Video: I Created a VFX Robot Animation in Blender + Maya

I don't know if it is the big screen or if it is the specs and the power inside, but I'm very spoiled when it comes to computer at this point. I have a very powerful desktop computer. I'm very used to multiple monitors, large screens that I set up for this video. But the thing is, I haven't needed to use anything but this computer. I had it plugged in and I just never used it. I'm really happy that Razer reached out and wanted to do this video because getting to work with this, if I go on a trip, if I had to live somewhere for a couple of months, like if I had to do anything where I didn't have the ability to bring my desktop, this is coming with me. This is officially like the laptop I'm going to be using to do any serious work if I'm not here in my office. So I just wanted to take a minute to sort of like genuinely share that. I've really liked it. I will continue to use it. Stamp of approval. Heck yeah. I just thought that was worth sharing. So let's get back to it.
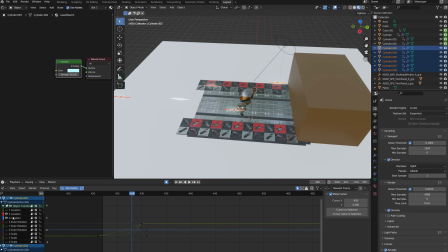Now that the shot is starting to take shape, I figured now's a good time to actually start figuring out what he's getting hit by.
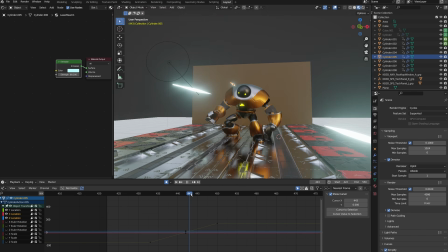I didn't know if there were bullets, laser beams, rocket launchers. I don't know. So I gave these an emission shader and just moved on.
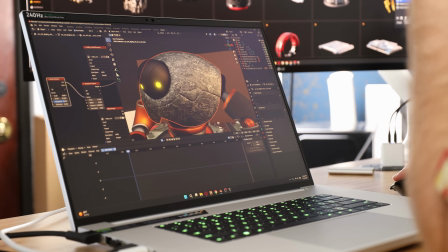At this point, I started tweaking little things like the texture of the robot,
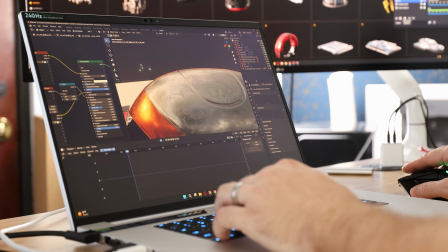trying to give them a little bit more surface imperfection and make it feel more weathered or battle-worn and it was here I decided I wanted to play with the effects.
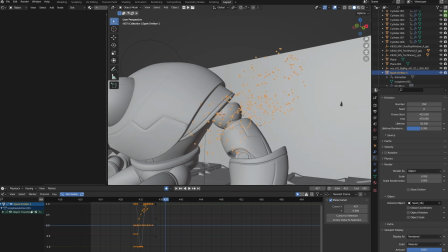I've never messed with Blender's particle system before, I have done lots of that in After Effects, but this was my first time actually doing 3D particles in this software.
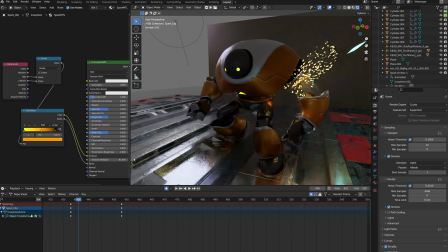I took basic primitives, used those as particle emitters where I would have them sort of send out a burst of particles over a very limited number of frames,
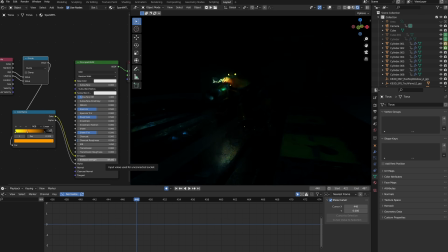and by making sure to include the robot and the floor in collisions,
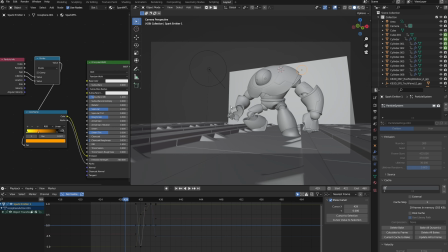I ended up with sparks that would kind of burst out every time he would get hit, bounce around until they kind of fade away.
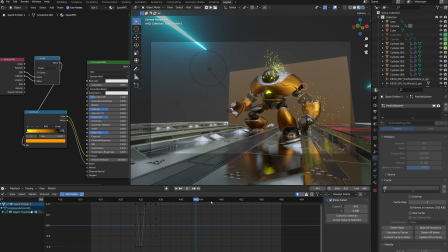Every time I had it kind of finished, I would bake the simulation. That way it wasn't trying to constantly recalculate as I scrubbed around and I could move freely in the timeline with just saved information.
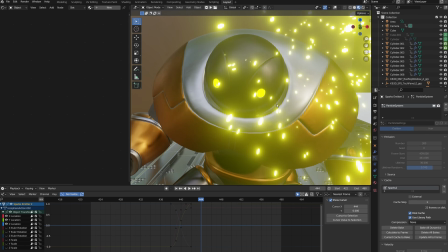For whatever reason, of my four spark simulations, the second one kept disappearing.
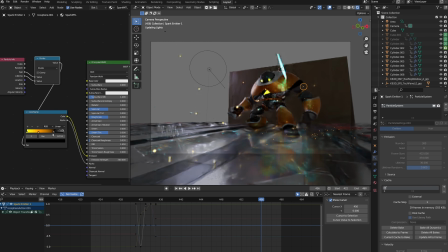Like it was baked, it was there, and then it would just be like not visible anymore.
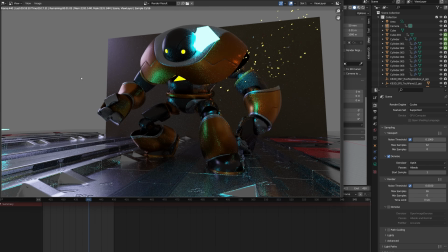And I even rendered a full pass of the entire finished animation later on that didn't have the particles, even though they were baked and in there. So I just would say delete, bake, rebake. It took like eight seconds and then they were back. Very weird.
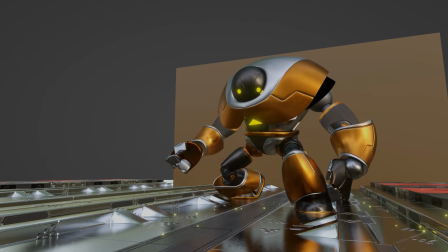If you know why that happened, please let me know. But at this moment, I had a few extra days and I found myself with a new idea.
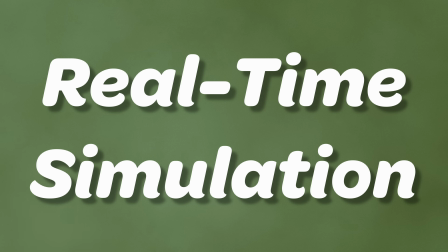I wanted to play with Embergen.
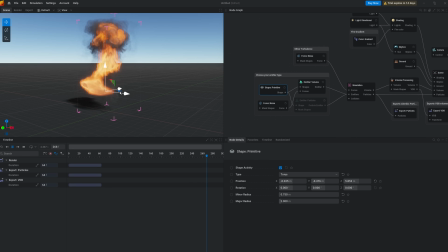You can just open it up and simulate both the effects and the lighting in real time and you can move stuff around dynamically and it just does its stuff. The best part about it is that you can either render it straight from the software or you can export it as a VDB, which comes into software like Blender. So first thing is I just played with it.
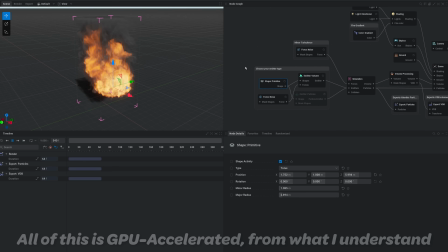I did all kinds of stuff just playing with the basic presets, messing with the color, messing with the physics, messing just learning how the different buttons work and how these nodes work.
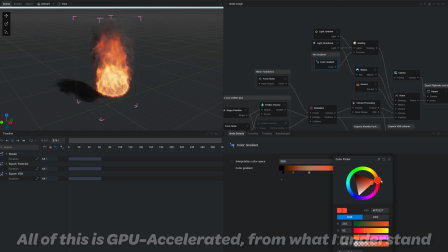You play with it for about 15-20 minutes and you'll get a pretty good hang of it. And once I figured out how to create emitters and things like that, I actually took the entire animation of the robot. I went back to Maya, I exported it as an Alembic, which I said I wouldn't do, but Embergen doesn't yet support USD.
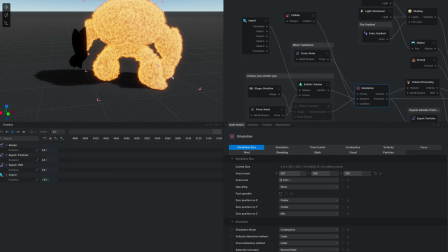Embergen, if you ever see this, please give me USD. But for now, Alembic it has to be. So I brought the robot animation in and I used that as the emitter to create fire.
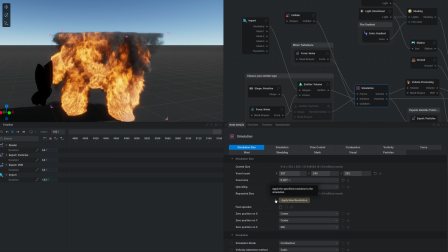Eventually I decided you know what I don't want a flaming robot that doesn't make sense for this shot maybe I could have him walking through fire or something and so I
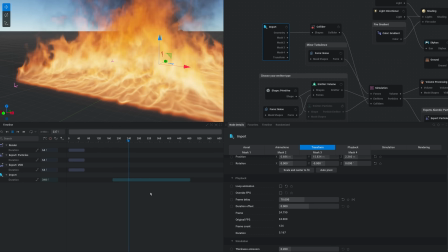started doing stuff where I'd have fire around and he was a collision object so as he would move around the wind and
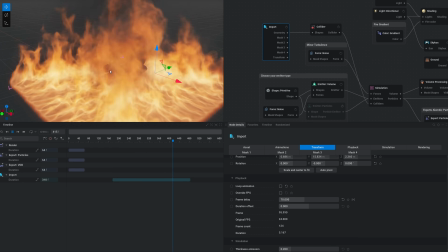you know the forces he was animated to do actually affected the fire around him. This was so so cool but shout out to the laptop and the GPU and also just Embergen for being a cool piece of software.
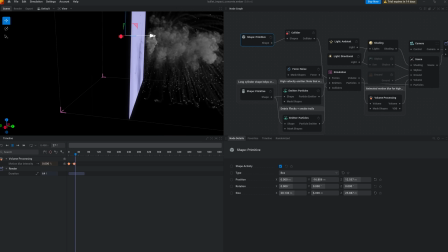This was crazy. This project was not the right fit for this much fire. And so I went through their preset library and started looking through different things I could tweak.
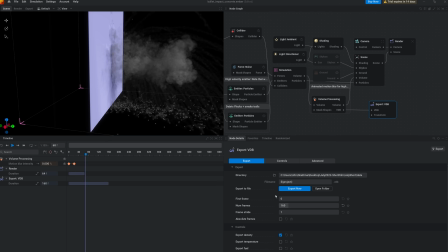They actually have this dust explosion thing, which is super cool. And as a placeholder, I decided to try bringing that into Blender.
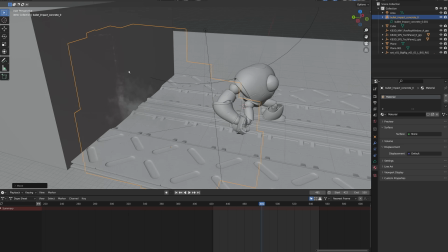And sure enough, it worked. You can bring in that volume, you can mess with the density, give it shaders, all that, and just have a big dust explosion without having to simulate it inside a Blender.
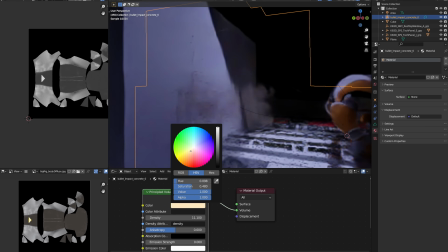All of this was going to be necessary because I decided I wanted extra laser beams to actually hit the back wall to miss the robot entirely and then have something cool happening in the background.
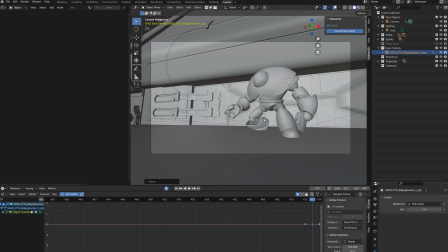So it was time to finalize the environment. This is when I grabbed the Future War Zones pack and I started bringing in different stuff.
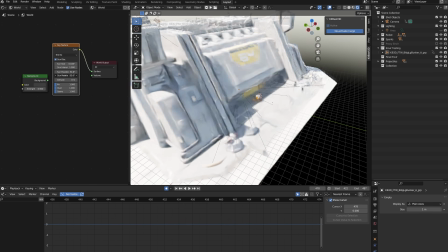I tried a few different options, whether it was a big outside building or ultimately I decided to go back to sort of the closed corridor.
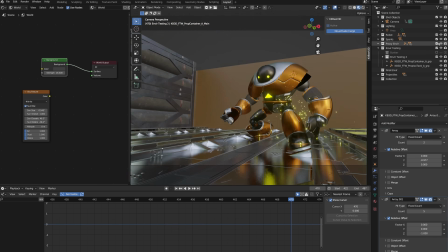So I pulled various different things, containers and sheets of metal and pipes and things like that, and I just started building out the scene.
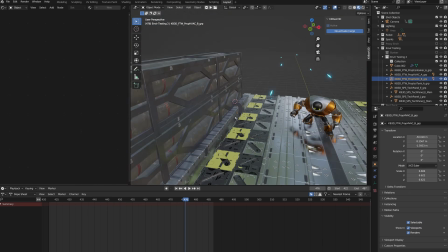And instead of just focusing on what's on camera, I made the entire sort of hallway around the robot.
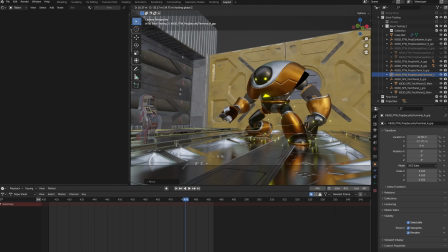Since he's so reflective, I knew that I can't just have like a blank scene on the right off camera because then he won't reflect anything and that could be a problem.
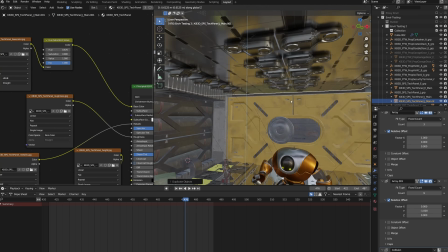Once all this was in Blender, I figured it's time to nail down the lighting. I had tried a lot of different things, but nothing was feeling quite right.
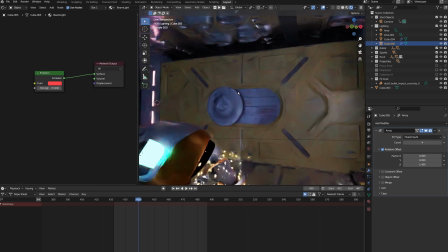It just felt busy. I tried different colors. I tried different lighting arrangements and just didn't feel right. Luckily, I had a couple of minutes where I was talking to a friend of mine and he gave me a good suggestion. I had looked at a lot of reference, but he named a movie that I hadn't thought of, Aliens.
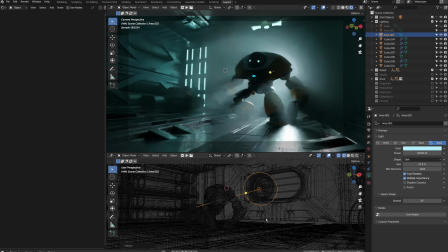And he was 100% right. I took that inspiration and I made some tweaks, added some extra lights in there.
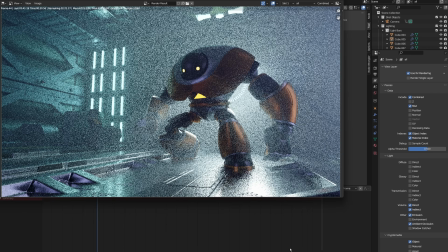I decided to go for a very cool blue traditional sci-fi look with the robot having some orange so that every time he'd get hit and we got the orange sparks.
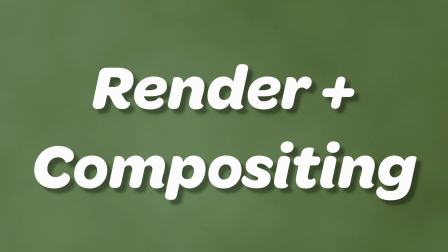So getting feedback from other people you trust, always a good idea. At this point I decided to render and I ended up with an image sequence that looked like this. Now the problem with this is I still have to do compositing. I wanted to have more glow on the projectiles and on the eyes and things like that. And I didn't realize you can do your compositing like first, like in the compositing nodes area and then you can render and it'll include all of that work.
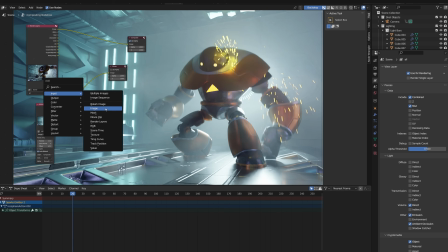So I did the whole render, and then I brought that image sequence back into Blender, did all the compositing there, which I've never done before.
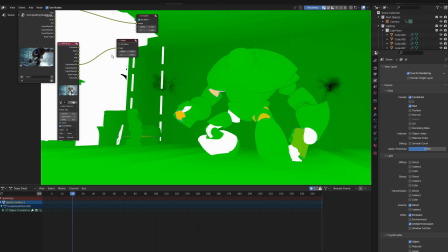This was a brand new workflow for me to use the Blender compositor. It was actually really cool. It took a while and a couple of tutorials to get the hang of it.
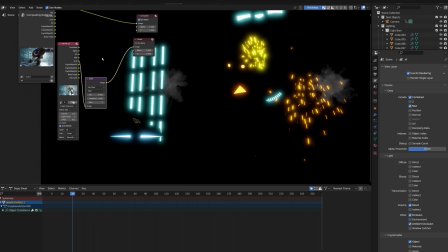But it's here I made two fairly critical mistakes. The first is that I didn't include depth of field, and I meant to.
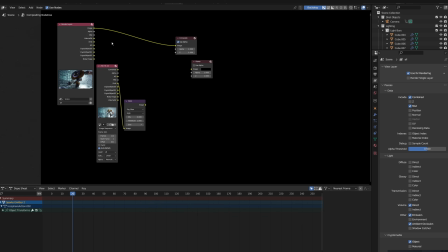I wanted to have that kind of background blur that you get with a nice camera, and I forgot to turn that on. And so I figured, oh, I'll do it in compositing, which is where I realized my second mistake. I made this fog cube.
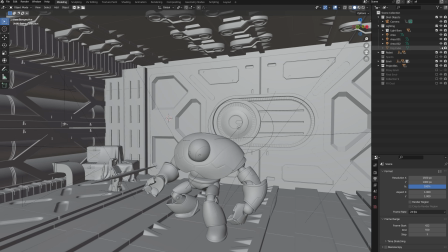This is where the fog comes from in the scene and it doesn't go all the way to the camera.
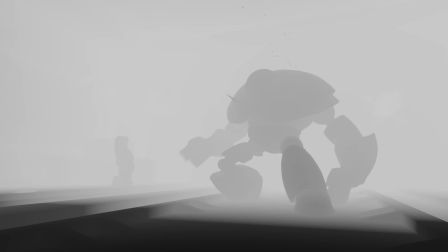I didn't think it was going to matter until I looked at my mist pass and it totally messed up the way that that renders.
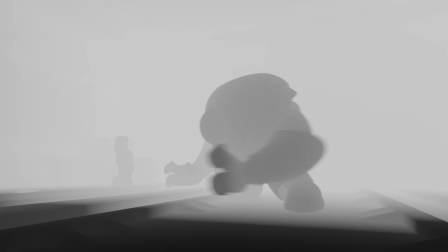What I was trying to create was sort of like a depth map where the robot in the section right around him is in focus and it goes out of focus the more we go in either direction.
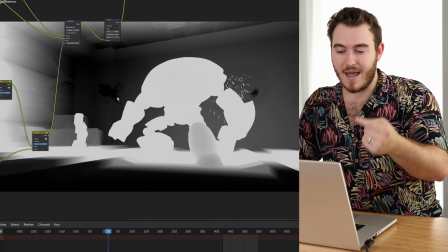Problem is that the foreground and the background ended up being kind of the same color meaning that the foreground was going to be
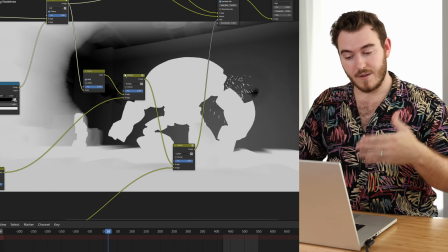really out of focus just like the background was really out of focus and that gave me this with sort of this gray value in the very front and then the
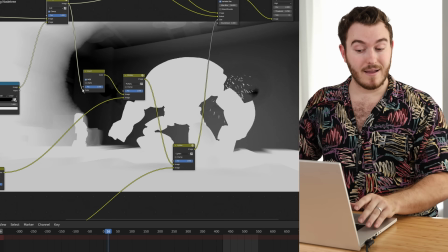robot being a bright white, and then darkness only happening in the back. That worked out fairly well, so I ended up doing additional masks.
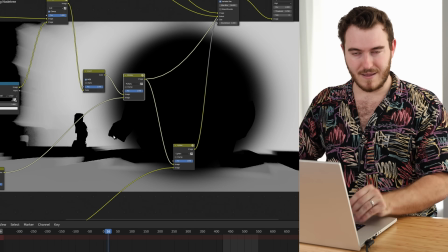And then for some reason, this like console thing in the back happened to be at the exact same focus of the robot, and I didn't like that.
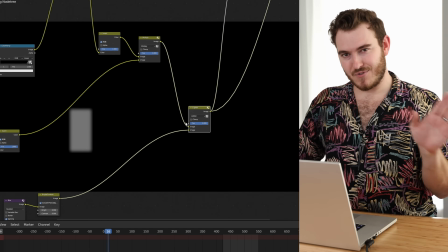And so I used one more mask to sort of isolate that and just change its like depth blur manually.
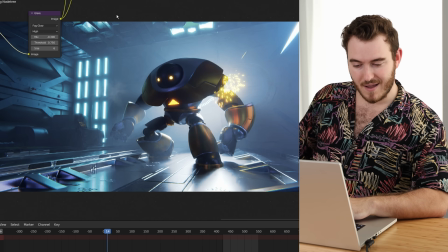So it felt a little bit further back than the robot. So hopefully you can see that with and without the blur and all that stuff I did there, the background's really in focus without the blur.
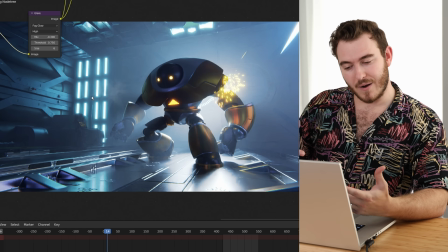And when I turned it on, The background goes a little bit more out of focus. There's a little bit of that in the foreground, but it's not as strong up close to the camera as it is back there.
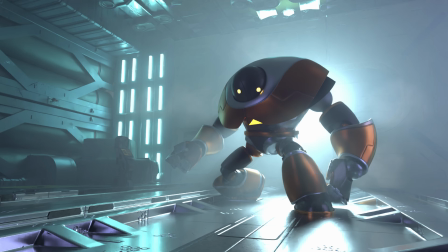Speaking of compositing though, I did render the regular combined denoised pass with everything in it,
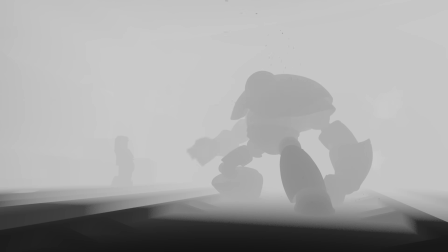an ambient occlusion, a mist pass, which was my depth, an emission pass, which is just all the stuff that lights up,
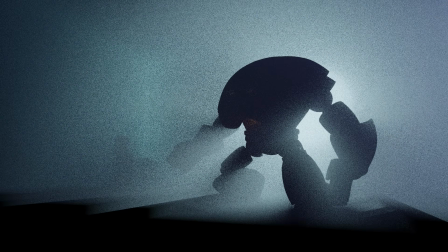and a volume direct pass. And then this is what the image actually looks like for the amount of samples I did.
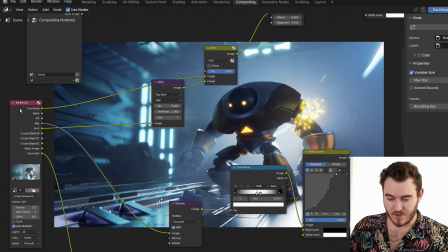I left the rest up to denoising. So for the effects, just to show you where this came from, the original image looked like this.
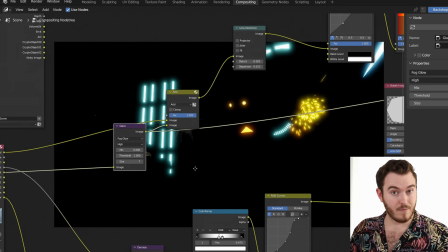I added a little bit of glare or glow specifically to anything that was emitting so all the bright stuff and then I added those
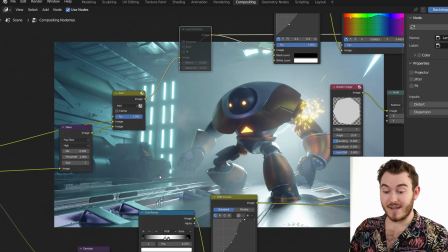into the scene so you can see before and after I added a tiny bit of lens distortion which you can really only see on the edges of frame which is kind of what I wanted I wanted a little bit of chromatic aberration and distortion to kind of cancel each other out then
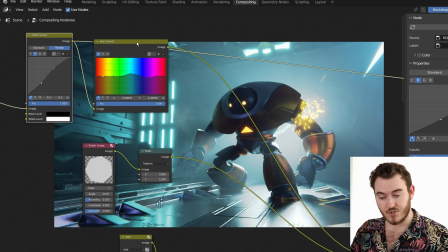a little bit of color correction to add some contrast make him feel a little bit more intense and then color grading. I didn't like this like greenish teal color, so I made it a deeper blue, more sci-fi vibes.
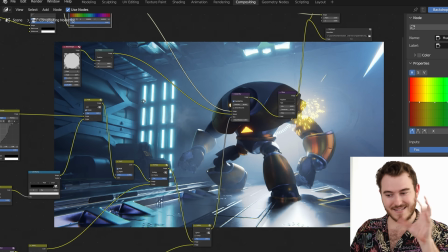And then that's where all these other nodes came in as I was masking and trying to figure out how to do the blur.
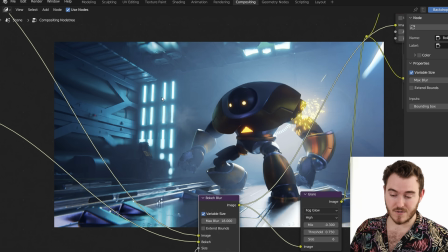That's where this background blur comes in and you'll see the background go a lot more out of focus and the foreground stays mostly in focus, but also kind of blurred as well. At the very end, I did one last tiny pass of glare over everything emitting light. And I searched so many websites trying to find the answer to this.
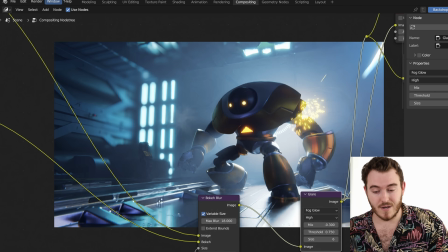Every time you hit render animation in blender, it tries to like re-render the scene. So it kept trying to like re-render the whole 3d scene and then do my post-processing compositing after I did not want that.